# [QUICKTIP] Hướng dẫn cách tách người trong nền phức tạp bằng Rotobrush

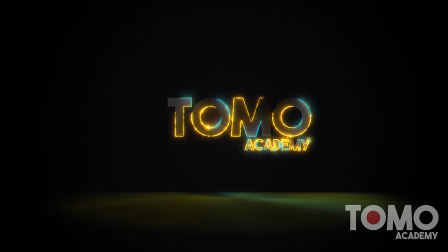0:00 Xin chào, tôi là Trần Trung và bạn đang xem video từ tò mò.vn. Ở bài tập tuần này chúng ta sẽ đến với phương pháp tách nhân vật trên nền phức tạp.
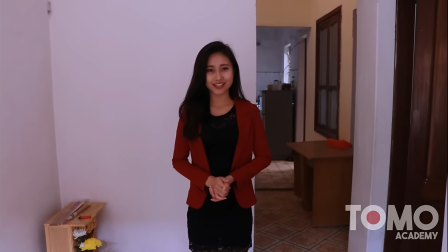0:13 Video mẫu là một cái đoạn mà của một cái bạn MC ở trên một cái nền tương đối phức tạp.
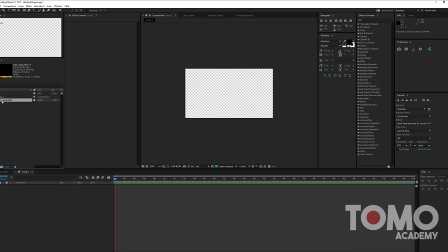0:18 Nếu mà các bạn bắt buộc cần phải giữ lại clip này và phải tách nền thì tôi
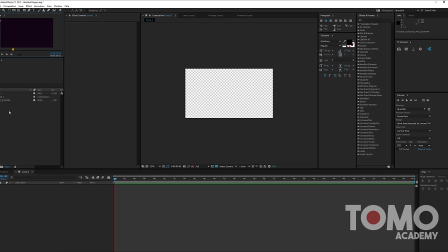0:25 sẽ hướng dẫn cho các bạn cái cách xử lý đơn giản bằng After Effects.
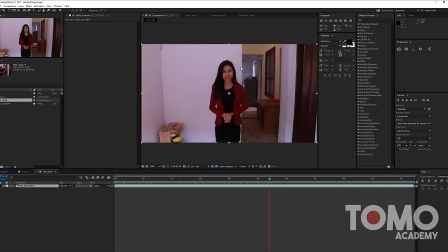0:31 Tuy nhiên, chúng cũng nói trước, cái cách này thì nó không hoàn hảo. Vì thế nên cái chất lượng cuối cùng mà các bạn nhìn ra ấy thì nó cũng sẽ không được tốt như các bạn kỳ vọng.
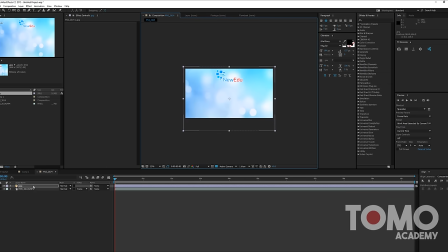0:42 Ở đây chúng ta sẽ sử dụng một công cụ của After Effects có tên là Rotobrush.
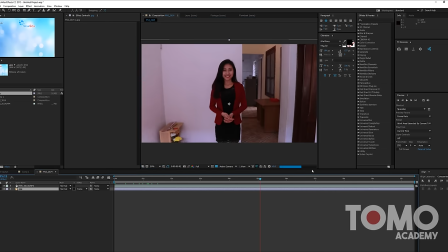0:47 Công cụ Rotobrush này bắt đầu từ phiên bản CC. Ở đây Rotobrush là công cụ phía trên cùng có cái hình cái bút và hình người.
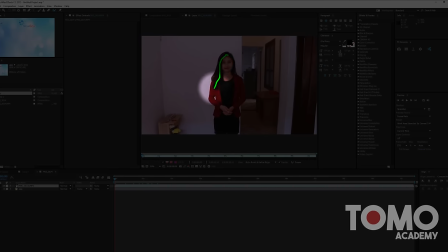0:56 Các bạn cầm Rotobrush và vẽ xung quanh nhân vật mà các bạn muốn tách.
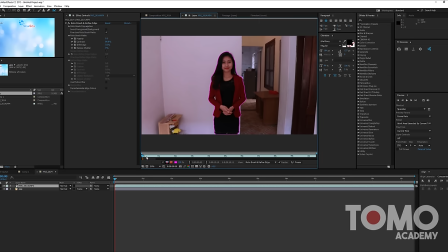1:09 Tiếp theo, sau khi các bạn thả chuột ra thì các bạn sẽ thấy xung quanh nhân vật của chúng ta sẽ có một cái viền màu đỏ tím. Viền màu đỏ tím đấy xác định vùng ở bên trong và vùng ở bên ngoài của đối tượng. Ở bên ngoài thì Rotobrush nó sẽ xóa đi, còn ở bên trong thì nó sẽ giữ lại.
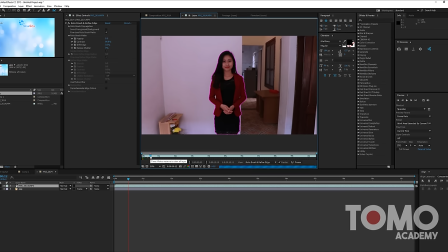1:30 Để tiếp tục quá trình nhận dạng của vùng Rotobrush thì các bạn cần phải thay đổi thời gian. Cái đoạn này nó cũng hơi phức tạp, mặc dù là mình thấy là nhiều cái công cụ tách hình thì nó không cần thiết cái công cụ này,
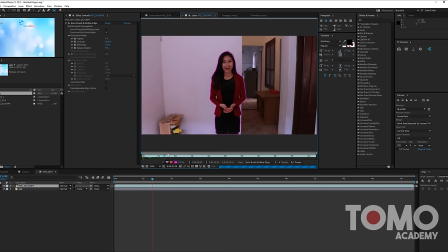1:44 nhưng theo cái cách này, nhưng mà riêng với cái thằng Rotobrush của After Effects là một cái công cụ ngầm định của After Effects ấy, thì nó lại yêu cầu bắt buộc là với mỗi một khung hình thì các bạn phải tua đi một đoạn. Thì các bạn nhìn thấy ở bên dưới có cái vùng màu xanh ấy, đó là cái vùng mà nó đã xác định rằng là nó đã bóc tách hình người rồi.
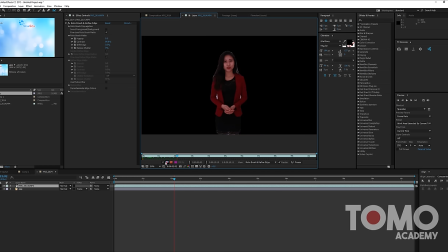2:04 Tiếp đến là các bạn cứ di chuyển theo đường thời gian
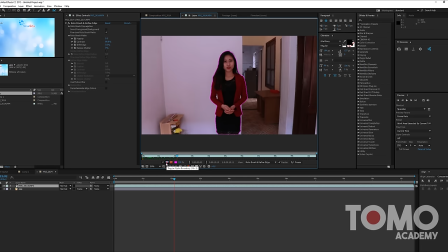2:09 để xem được cái vùng bóc tách của các bạn có chính xác hay không, thì các bạn bấm vào các công cụ phía bên tay trái, sau đó lại tiếp tục di chuyển thời gian để cái vùng màu xanh đấy nó nhận diện.
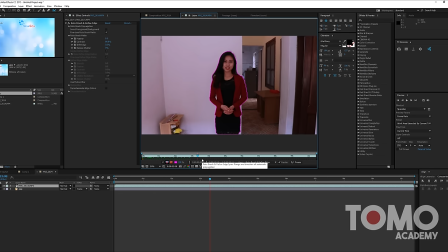2:22 Do Rotobrush là một cái chức năng nó rất là mạnh nên đâm ra là các bạn cần phải có một cái cấu hình máy cũng tương đối cao để nó thực hiện, nếu không thì cái quá trình làm nó sẽ rất là lâu. Ở đây video clip của chúng ta dài 10 giây, vì thế nên là
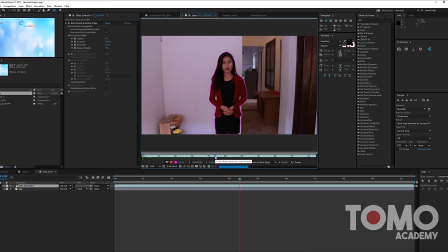2:39 nó cũng khá là lâu trong quá trình các bạn làm. Nếu trong trường hợp mà các bạn làm các cái đoạn clip dài hơn ấy, thì như Trung hay nói ở trong các bài phần tách hình, các bạn bắt buộc phải đứng cho diễn viên đứng trên ở một nền trơn, không cho diễn viên đứng ở trên một cái nền mà có cái
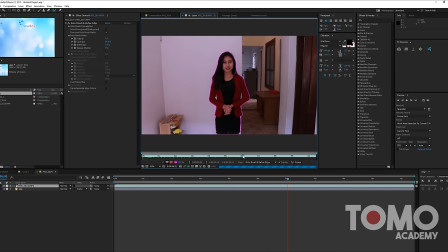2:59 nền nó phức tạp như hiện nay. Trung sẽ tăng tốc độ quá trình làm việc của đoạn này lên, vì là đoạn này nó cũng chỉ là bấm để đợi cho nó xanh từ đầu đến cuối thôi.
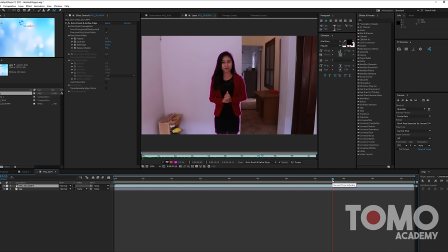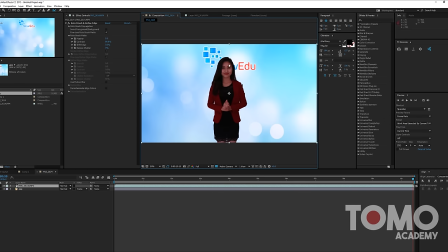3:26 Vậy là quá trình Rotobrush đã xong.
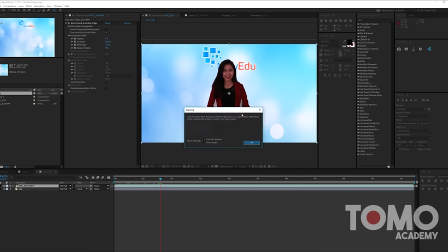3:29 Sau khi Rotobrush, các bạn sẽ thấy rằng là quay trở lại với composition của chúng ta thì cái nền của diễn viên đã được tách hoàn toàn.
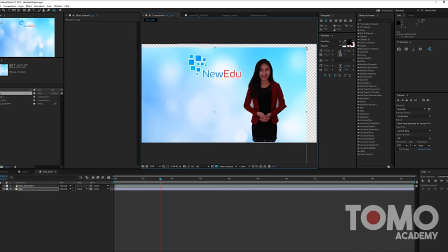3:36 Nhưng các bạn chú ý rằng là ở bên trong nền của diễn viên thì ở cái chỗ phần tay ấy, nó vẫn còn hai khoảng trống. Bố cục lại một chút để cho cái đoạn clip này nó được có một cái bố cục mà nó dễ nhìn.
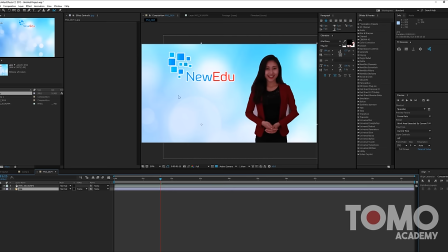3:51 Như các bạn đã thấy thì cái nền của đơn vị này họ để cái nền màu khá là sáng, nó dẫn đến làm cho cái nhân vật của chúng ta bị tối.
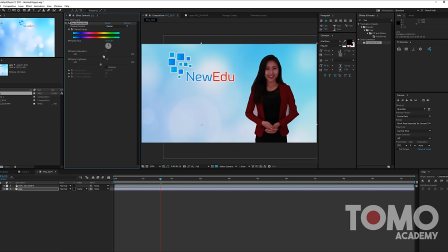3:58 Chính vì thế nên chúng ta sẽ phải đẩy cái ánh sáng của cái nền nó giảm xuống và giảm độ tươi của cái nền xuống. Sau đó các bạn làm tăng độ sáng của nhân vật lên bằng sử dụng lệnh level.